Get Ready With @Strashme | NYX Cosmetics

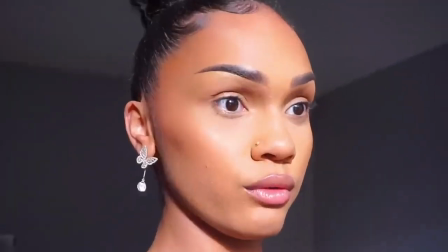whoop Oh, it's so good. Mmm. That was a good one. Hectic lamb.
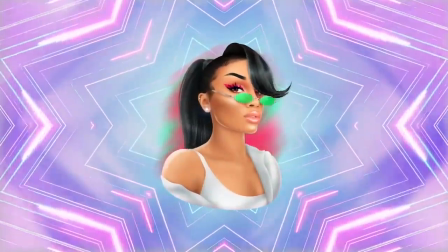Hey, bursties. It's your girl, Strashmi. Welcome back to my channel. As you can see, I've just gotten done doing some bomb graphic liner with the new NYX Cosmetics Epic Liner. Now, this video is in partnership with NYX Cosmetics. just wanted to make that very clear. I know you guys are used to seeing me in vertical format typically on instagram or tiktok. In today's video i'm going to be doing a little mini tiktok tutorial on how i create my graphic liner golden hour tiktoks using the nyx cosmetics epic eyeliner pencils. So when i found out these were smudge proof in the video with my son i was like how smudge proof are they because i don't know if you remember but zakai was like really trying to get them off and he couldn't.
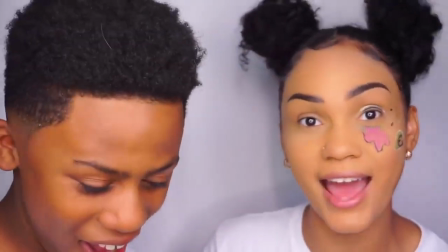oh snap! try a little harder.
it doesn't even come in your hand. so i looked it up and actually they're 36 hours worth of smudge proofing tin-ness so I was like shook by that because I'm like first of all do not wear your eyeliner for 36 hours but if you do wear the NYX epic liners and apparently you'll be like good. In today's video I'm going to show you guys how I managed to get the golden hour sunlight without going blind. Now there's a couple of rules to filming in the sun, one of them do not look directly at the sun. Another piece of advice I want to give to anybody wanting to create golden hour content content is you definitely have to plan ahead of time. Reason being is because we all know the sun rises when she wants to, so you can't force the sun to do anything or to be at a certain place whenever you're ready. So make sure that you guys are tracking the sunny days in your week before you're creating the content. Also another thing is you want to know what time the sun hits which window in your house so that you can prepare to film and set up at that time. So for me, like I don't have 360 windows. I live in an apartment, so I have east facing windows and west facing windows. I don't have any south facing windows, which is actually where the sun predominantly is in the day, but I do have windows facing this way. So when the sun is up over here and it starts to shine in right around five or six o'clock at night is like showtime for me, baby. So on your next sunny day, watch the sun and kind of see like what's your favorite window? When does it shine into your room? When does it shine into your studio space or whatever? And then document the time so that you can know for the next sunny day. Oh, okay guys, I am so hyped. So we are in my room. It is golden hour and it is imperative that we do this pretty quickly because the clouds are rolling in.
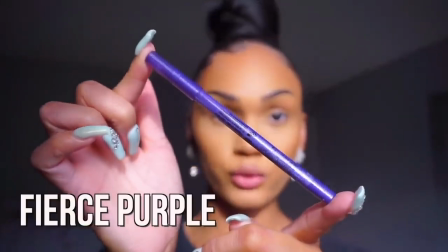So I have my two liners here. I chose the darker purple in this turquoise color.
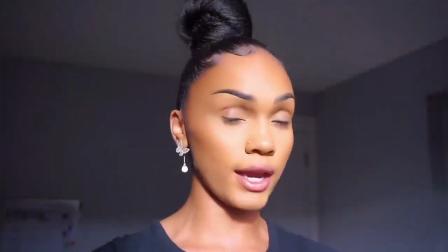And I have a handheld mirror. So I kind of keep it down below the camera. You want to make sure that your face is angled towards the light.
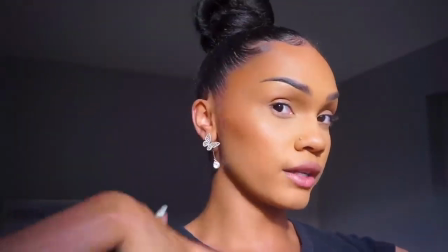You don't have to look directly into the sun.
My eyes!
But just making sure that it's casting down on your face is imperative to that golden hour lighting.
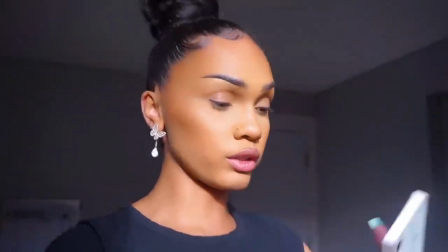The next thing you wanna do is make sure that the top of your lens is totally clean. I have the mirror up against my window pane like this.
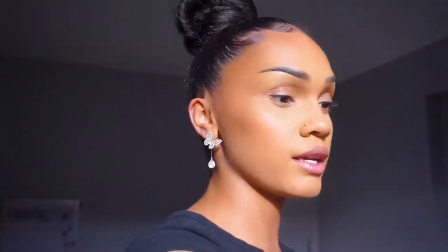The camera is propped, my phone is in my hand, and I have the liner in this hand. Woop!
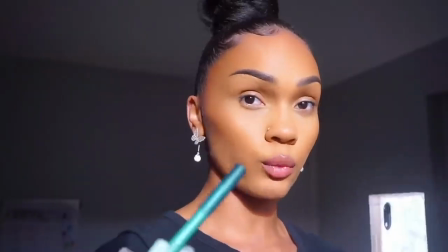So we're gonna start with the green.
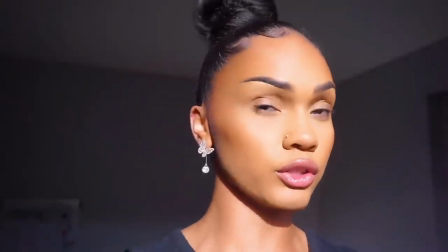The first thing I'm gonna do is I'm actually gonna apply the liner off camera so that on camera it looks really smooth. so we're gonna just apply a straight line
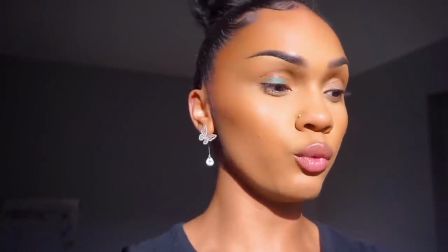and that's a really good starting point so you always want your tick tocks to look like you're creating them right on that camera
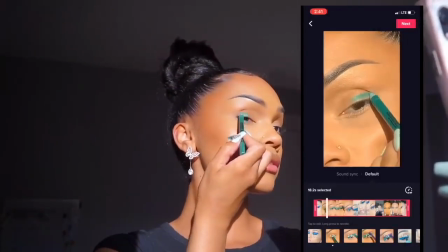so we're gonna go ahead make sure I'm facing the light okay so now we have our first shot now we're gonna add a little bit more off-camera I'm actually
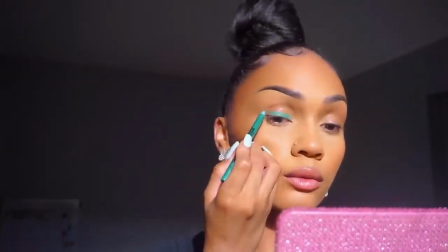gonna do a straight across line like instead of following the roundness of my lid I'm going to attempt to make a straight line
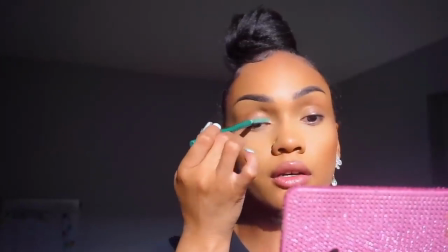right across